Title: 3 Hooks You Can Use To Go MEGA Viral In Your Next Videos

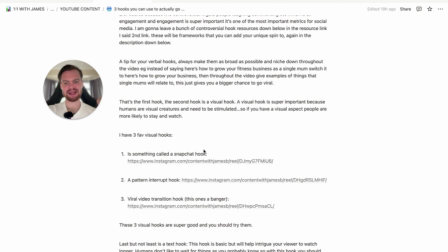246s
So if you have a visual aspect, people are more likely to stay and watch. And I have 3 favorite visual hooks, really simple.
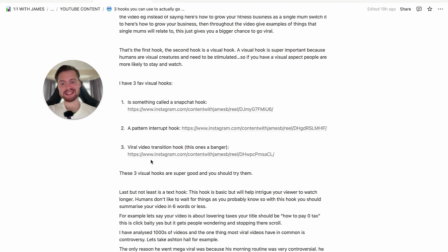254s
One is something called a Snapchat hook, and let me show you an example of this.
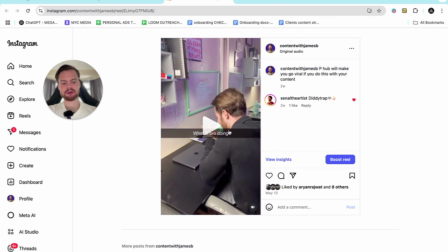260s
If you can't hear this, my bad, but yeah, hopefully you can.
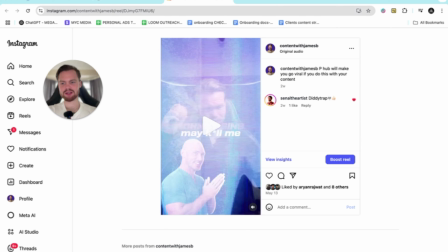271s Johnny Sins may kill me.
As you can tell, very simple, but stops the viewers scroll, okay,
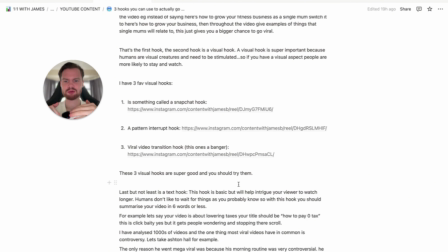278s
because they're going to see that and think it's basically like I would say it's also a pattern interrupt hook, which I am going to speak about next, but it kind of like interrupts their scroll and be like, okay, I haven't seen this yet, this could be entertaining. They watch it, and then after it just goes into a video of me speaking.
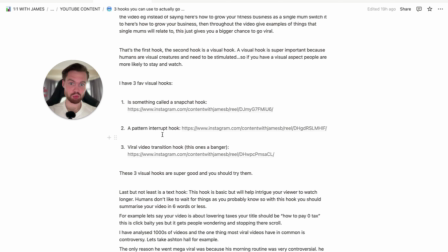294s
Okay, so the next one is an actual pattern interrupt hook, which I will show you as well.
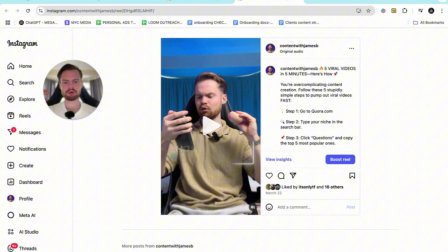301s
And this is just, I say this is a pattern interrupt because I'm doing something while reading off a phone. It's like kind of like interrupting, like no one really sees this on social media unless you're scrolling through quite a lot, and then you're going to see this and be like, okay, this is different from all the other videos. He's not speaking to me, he's speaking to his phone.
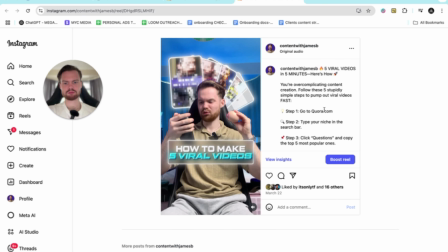320s
But I'll show you this as well.
5 viral videos in 5 minutes in just 5 steps.
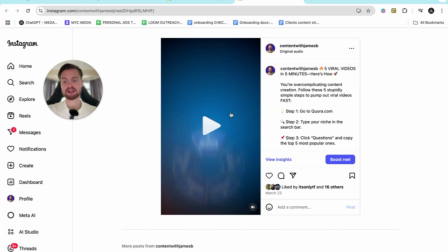328s Let me show you how.
And as you can see, that's kind of like a really big visual hook as well, because I throw something behind me. And you can do stuff like this within your videos. I've seen the other day someone like a sales coach, he was using a blender, he put a phone in the blender,
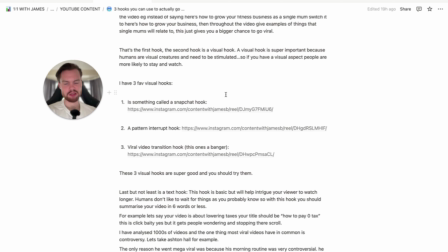345s
and that's really visually appealing, because people are going to be like what's he doing? It's just going to grab people's attention. The thing that I can say about visual hooks, the more weird they are, the better attention they get.
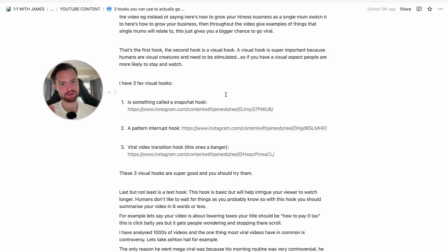358s
There's many, like the one I just showed you, the Snapchat hook, that was like kind of funny and weird at the same time. And yeah, it's going to grab a load of people's attention. The next is the viral video transition hook, and this one's really good. Basically, all you're going to do is put a viral video that's gone viral.
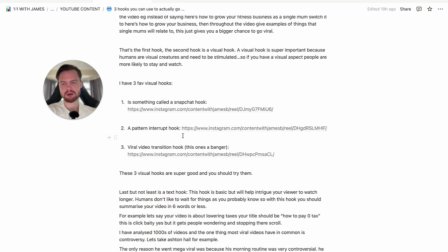375s
It doesn't matter what industry it's in, as long as it's kind of like funny. I'll show you what I mean. And then you're gonna start it after and start speaking after.
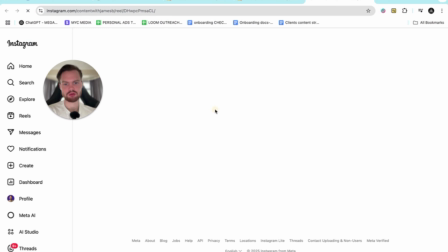383s
You'll understand what I mean when I show it to you now. Let me show.
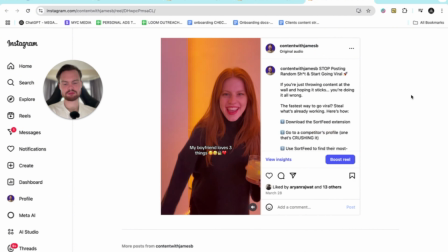389s
If you can't hear this again, my bad.
My boyfriend loves 3 things: football, fried chicken, and cock.
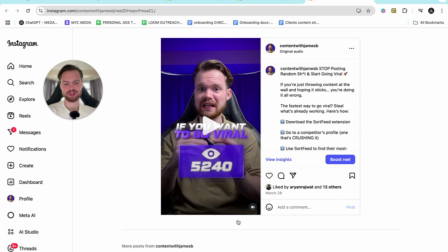396s But anyway, you need to stop posting random fucking content.
As you can see, I transitioned from a viral video because the video there went viral.
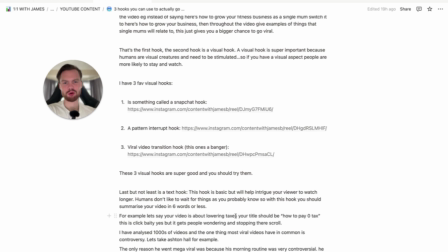404s
There's also another one like with the hawk to a girl. You could do it like that. And there's also another one says, have you ever been with a black guy? And then you just say, no, I haven't actually. And it transitions into it. It grabs people's attention because they're not thinking about seeing that.
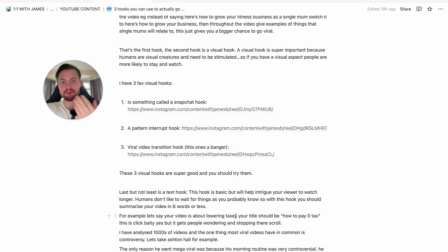420s
Like, they don't think that's going to happen, and it's going to make them laugh, it's going to make them comment saying amazing, etc. Okay, so those are the 3 of my favourite visual hooks. There's many more. As I said, there's a reaction hook, so you can react to a viral video.
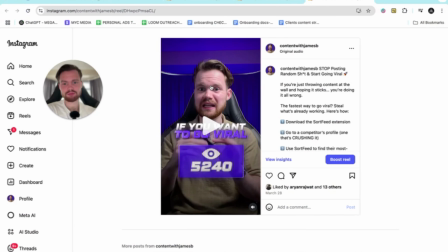434s
That's a very good one as well. One of my clients, literally just started working with him and editing his videos.
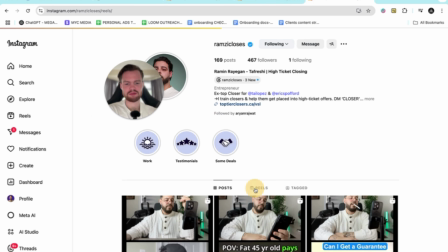442s
But here's one here, and it got like one of his best performing videos yet, 2.4k.
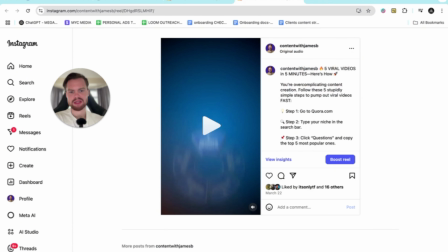448s
And that was just reacting to a video. So they work super well, reaction ones, which I haven't mentioned in this.
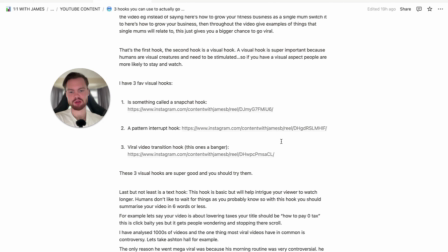455s
But yeah, those are the 3 main visual hooks, which are super good, and you should definitely try them.
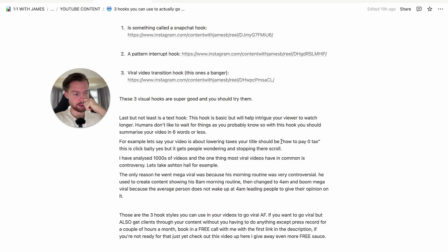460s
As I said, I showed you examples of this, and they're very easy to replicate. Last but not least is something called a text hook. Now, what I want you to understand is having all 3 of these together will make a banging video, okay? But even if you use one of these, yes, then it's more likely to work than using just a shit hook. But I would put all 3 of these together to make a really good hook, and to make sure people stop and watch, okay?
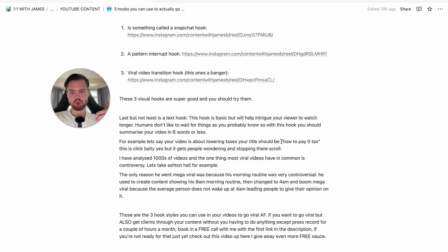487s
This hook is basic, but it will intrigue your viewer to watch longer. Humans don't like to wait for things, as you probably know.